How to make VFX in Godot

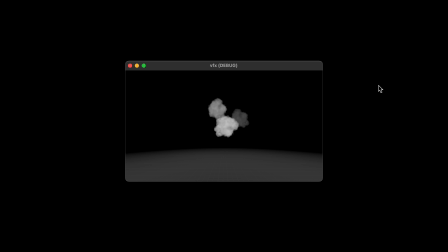37:00 We want it there from the beginning.
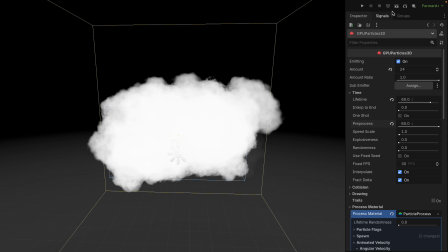37:02 So we use pre-process to simulate the particles for some time beforehand, which makes our clouds ready as soon as the game opens.
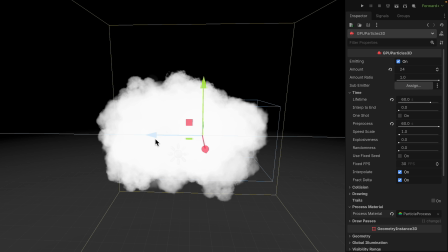37:10 Now, if for example I wanted the clouds to move across the sky, it would currently look a bit weird.
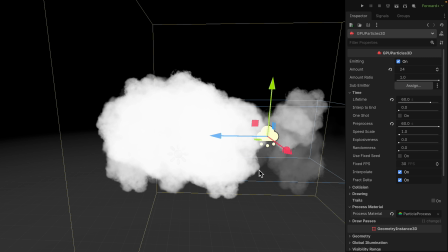37:16 That's because the particles are in world space, meaning that if we move the particle system, we are only moving the emitter.
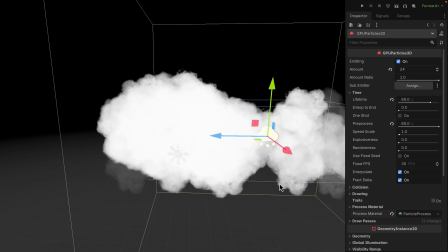37:24 The particles already spawned stay in place. To change this, we go under Drawing and check Local Chords.
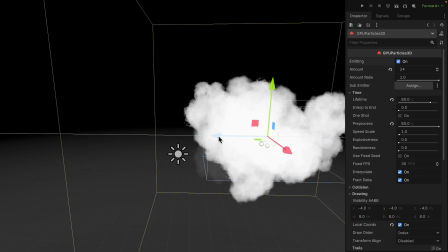37:32 Now the particles will move and rotate with the node.
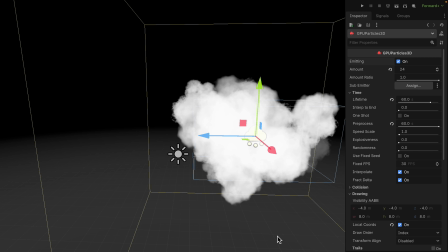37:37 The final effect that I want to look at in this video is rain.
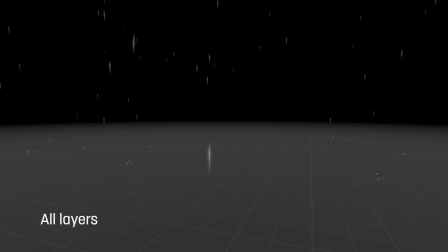37:42 This effect is made up of 2 layers: the falling raindrops and the impacts on the ground.
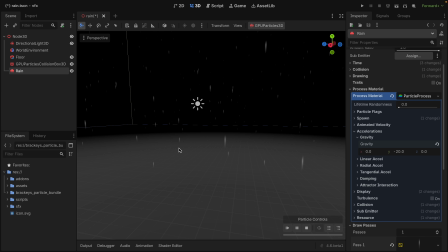37:49 The raindrops are made by emitting a bunch of particles from a large box up in the air.
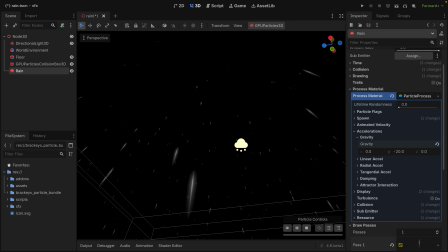37:55 A common mistake here is to use gravity for the raindrops, because we think, well, that's what happens in real life. The problem with this, however, is that if we look towards where the raindrops are emitted, they will start out with no velocity, which looks really weird.
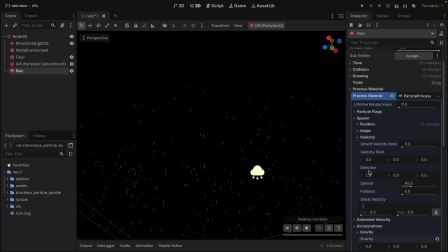38:10 In real life, when the raindrops get low enough for us to see, they will already have reached terminal velocity. So we can actually give them a flat initial velocity, and that looks a lot more natural.
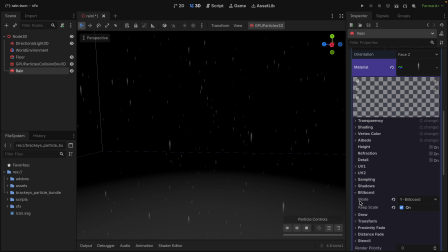38:22 I'm of course using billboarded particles here, but I've set the mode to Y billboard instead of particle billboard. That's because we always want the rain particles to rotate around the y-axis, or things will look weird from some angles, like when looking down at the rain.
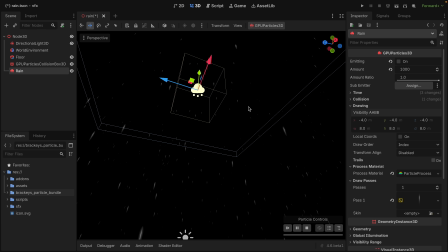38:39 Another common pitfall here is not adjusting the visibility AABB. See, to make things more performant, Godot will stop rendering the particles when we are not looking at the particle system. And it uses a bounding box called an AABB to determine where the particle system should be visible.
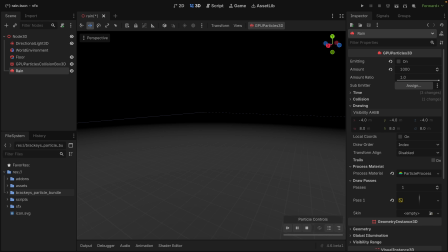38:57 So far, all of our effects have been small enough that we didn't need to adjust this. But for a huge rain system like this, we can see that if I point away from the AABB, the raindrops suddenly disappear.
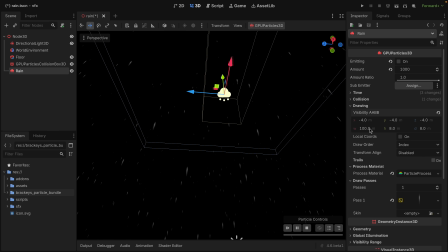39:09 So to fix this, we simply increase the size of the AABB and position it to cover the entire system. We can also have Godot guess this based on our particles by going GPU particles, generate AABB.
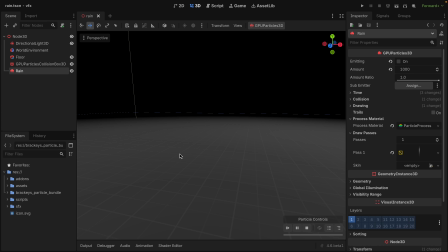39:27 Now to create the impact layer, we need to use a sub-emitter. Sub-emitters allow us to emit particles from other particles, and we can do so at different points. For example, when a particle collides with the GPU collision box on the floor. So I created this simple impact effect.
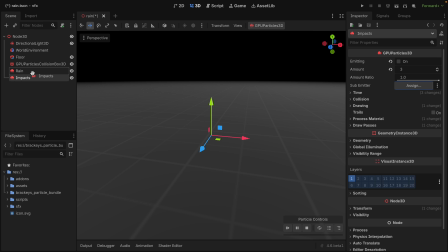39:44 To use this as a sub-emitter, I'll make it a child of the rain node and assign it as a sub-emitter. I'll then go under collision and set the mode to hide on contact. Then, right underneath under sub-emitter, I'll set the mode to add collision and the amount to something like 2 or 3.
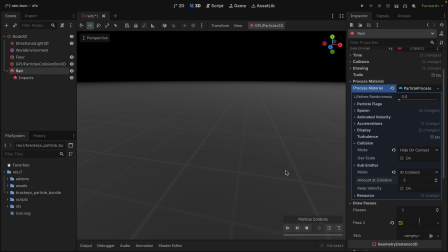40:02 And this is the part that confuses a lot of people. Godot is not instantiating the impact particle system for every raindrop. Instead, it tells the impact particle system to emit particles at this point. In this case, 3 particles.
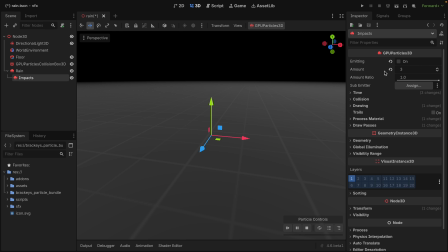40:18 What this also means is that the amount property in the sub-emitter is now a way to limit the total amount of particles that this system will emit. So in our case, this is the total amount of impact particles at one time. If the system reaches this limit, it will simply not emit new particles until existing ones expire.
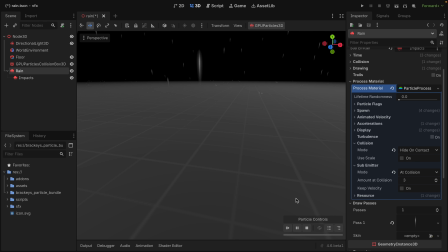40:37 I'll set this to 5000. And now when we play our particles, we can see that every raindrop spawns 3 impact particles.
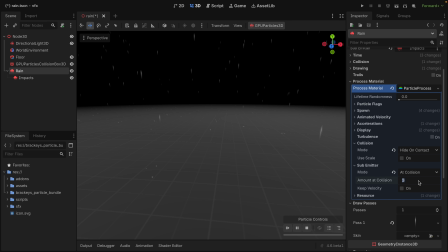40:44 And we can of course adjust this to our liking.
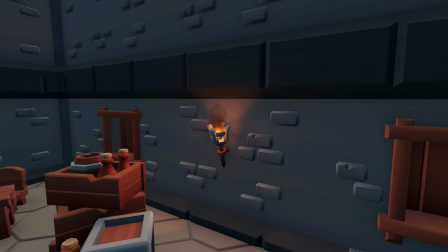40:50 And it looks like the ceremonial video torch is getting dim, so I hope you feel ready to take these techniques and try them out yourself.
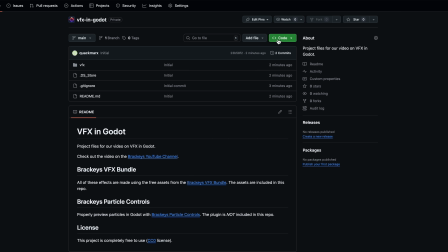40:58 I've made the project files for this video available on GitHub in case you want to have a closer look. In this video, we've mostly been creating 3D effects.